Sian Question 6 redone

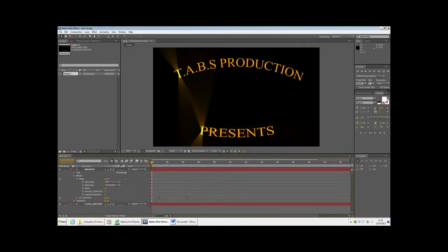0:08 To start, I added the text with the text tool at the top. I changed the font and colour to make it similar to this MGM title sequence. Here's our video of it.
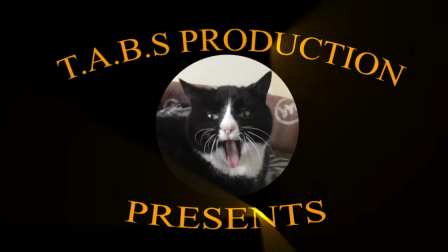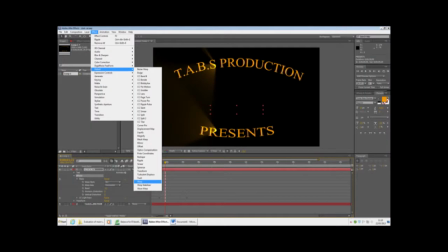0:26 I then added an effect which would make the words curve. You click on the word, then click on the effect bar at the top. Scroll down to distort and then again down to warp. We then made sure it was on the horizontal warp axis and began to alter how bent it was. The top line was bent by 50, whereas the bottom bit was bent by -33. This was so they curved round, almost meeting.
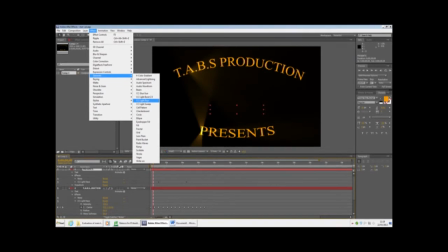0:50 I added effects by going up to the effects bar at the top, then clicking generate and then CC light rays. I then added that to both texts and had to change the rate it was shining and starting from so it ran together. To do this, I clicked on the timer button on center, placed the center where I wanted the light rays to start, and then drag this to the end of the text at the time I wanted.
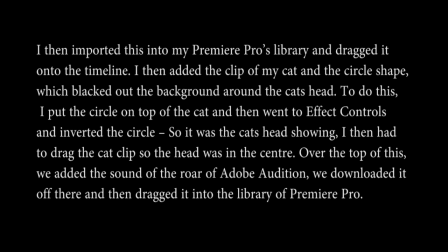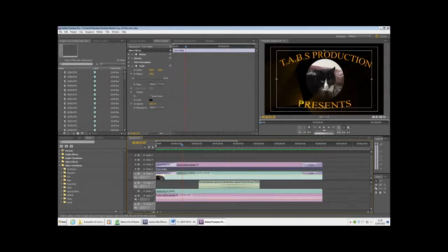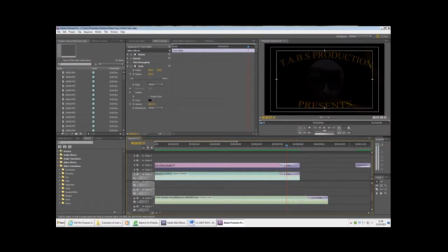1:39 We used cross dissolve at the start of the clip so it fades in gently, and then used dip to black at the end so it fades out. After this, we found the sound of an old film projector on soundbible.com. We right-clicked the file and saved it. We put this over the title and we used an L cut at the end of this title where we let the sound run out after the video and then faded it out.
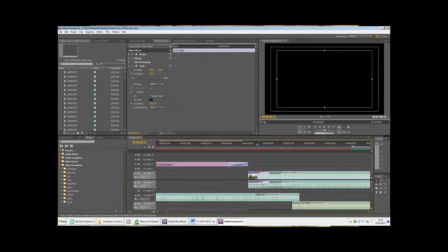1:59 After the titles had ended, we used a J cut where the voiceover was running whilst the image faded in later.
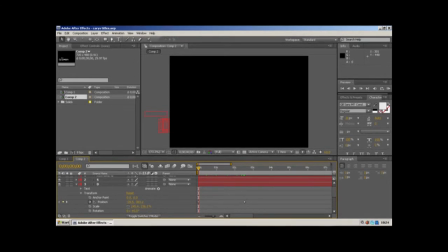2:05 I've also learnt how to add titles coming in from the side of the screen. We put this over the top of the image of the actors to introduce them. The first step was to add the text and change the fonted colour. I put them out of screen view and clicked by the timer on position row at 0 seconds. I then moved the timer handle to a chosen time and dragged the letters onto screen. I repeated this with all of them, so they roughly got it into the right place at the right time.
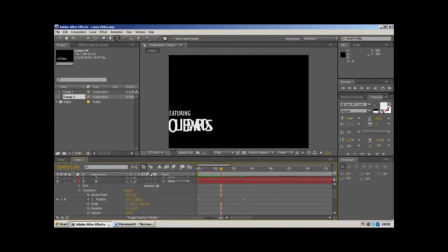2:29 Midway through the time it wasn't clear what the word said. I altered the time and direction for a few of the letters to make sure it flowed. I repeated this process with the titles for Karis's character too. I also did it for the end titles opposites attract, but I didn't do it just so they came on smoothly. I made it so the path was curved and it wasn't simple straight away what it said. I did this by altering the tangent of the line on some letters so they swooped in from different angles. We got this to overlap the video clip by saving it and importing it as a file into Premiere Pro's library.
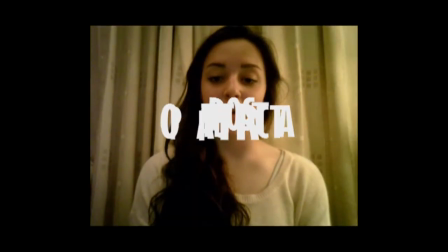3:01 I then dragged it on top of the video clip and altered the size and area it was on screen. We wanted it to be big enough so it would be readable, but not too big that it overpowered the scene.